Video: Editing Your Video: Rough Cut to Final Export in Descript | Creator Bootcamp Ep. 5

Do you have to get this meticulous with it? Probably not, but sometimes there are just little things in editing that irk you and you just have to be a little annoying with it sometimes, you know?
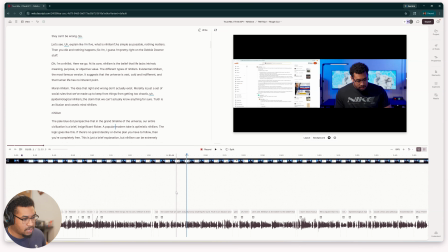Okay, so one thing that is gonna be a little tricky about this research section is I don't want it to feel like I'm just reading at you. Even though that's what I'm doing, I'm just reading stuff I'm researching. That's not the point of what this section is supposed to be. It's not supposed to be you watching me research. It's supposed to be me struggling to research and find information in such a quick amount of time.
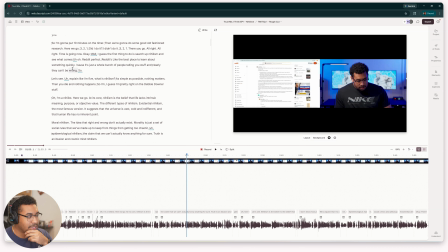So we want to emphasize that in our edit. I want to cut as much just plain reading as I can and more leave in spaces where I'm commenting on something I'm reading or I'm talking to the camera.
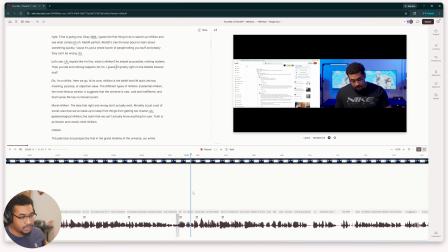So like this section here is more of me commenting on what I'm researching, and then nihilist, here we go. This whole bit here is me simply just reading what's on my screen. So we want to minimize this because that's just a little too boring.
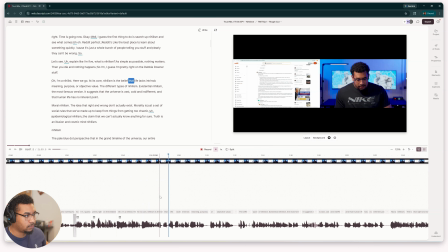Stuff. Oh, I'm a nihilist, here we go. At its core, nihilism is the belief that life lacks intrinsic meaning, purpose, or objective value.
This whole section where I read different types of nihilism, I think we want to cut all that out because it's too boring. And okay, now it's time for us to edit our explainer section.
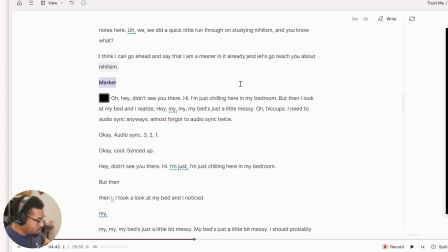So first thing we will do is make a marker for explainer section. And okay, now let's chop this thing up.
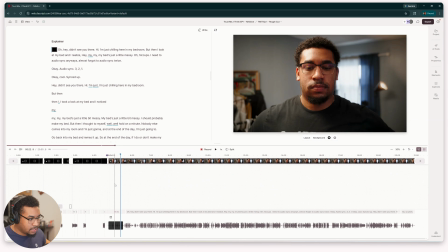This one is gonna take a lot of chopping and cutting up because I was completely just talking out of my head. I did not know what I was saying, obviously. So I feel like I repeated a lot of the same stuff. I feel like a lot of the stuff I said probably isn't that funny. So we are going to cut out as much of the cringe stuff as possible and make it seem like I'm actually somewhat of a funny person.
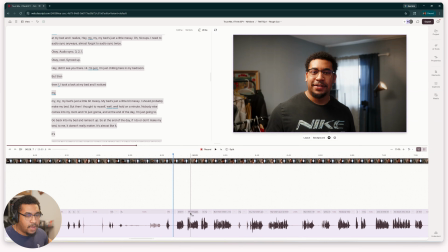We're basically doing editing surgery here right now. I'm also gonna do studio sound on this.
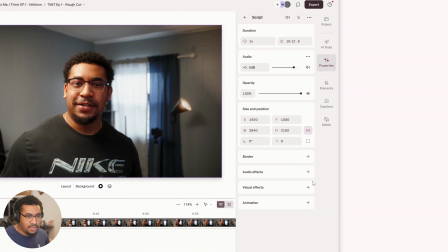Where is it? Studio sound, because I used a shotgun mic for this, but it wasn't exactly pointed at me the entire time. So I probably picked up a lot of background noise and stuff. So we'll use studio sound and see if that helps.
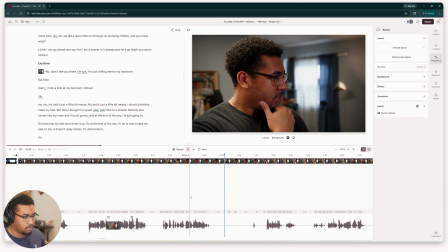But then I took a look at my bed and I noticed my bed's just a little bit messy.
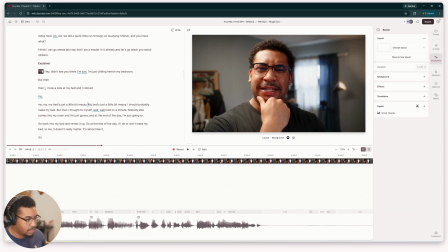Yeah, I had no idea what I was saying here or doing. I was really just like talking out my butt.
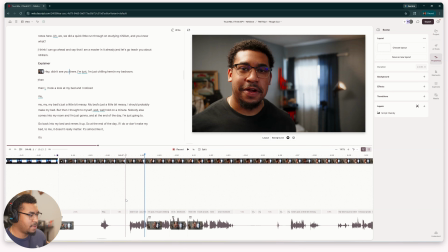So the idea I had was to like introduce the topic. I'd be like, oh, my bed's messy, but what's the point of making it if I'm just gonna get in it at the end of the day? It's almost like it doesn't matter. It's almost like nothing matters. Nihilism. And then we get into nihilism. So that was the idea here. Was it funny? Maybe. We can sure edit it to make it seem a little funnier.
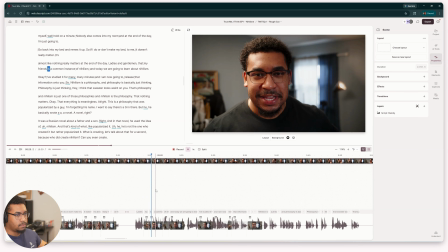Ladies and gentlemen, that, my friends, is a common instance of nihilism. And today we are going to learn about nihilism, okay? I've studied it for many, many minutes, and I am now going to release that information onto you.
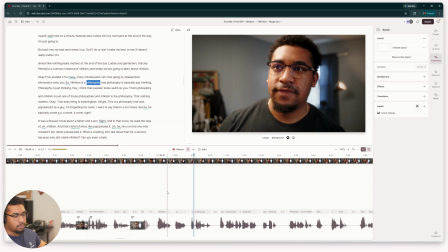So nihilism is a philosophy. And philosophy is basically...
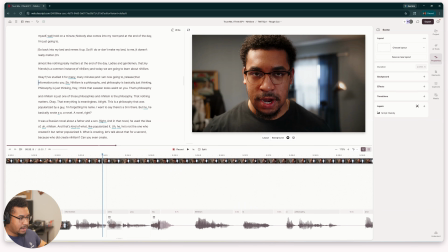So there's a lot of dead air and dead spaces here. Some of it, I don't really feel like I have to cut out because it doesn't feel weird, but a lot of it I do feel like I have to cut out.
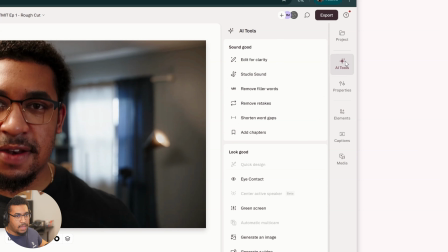So I'm just gonna go into my AI tools and shorten word gaps.
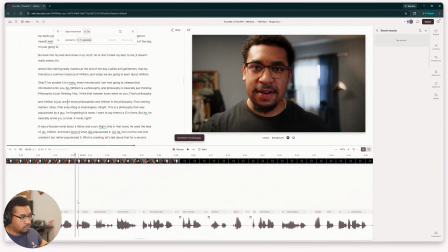And I'm just gonna shorten all these word gaps prematurely. And then if I feel like there's a gap that I wanna add back in, I'll add it back in.
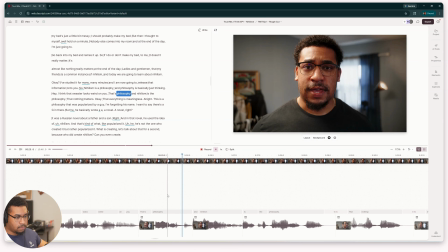But yeah, that should save me some time.
Philosophy. And nihilism is the philosophy. Nihilism. And nihilism is the philosophy.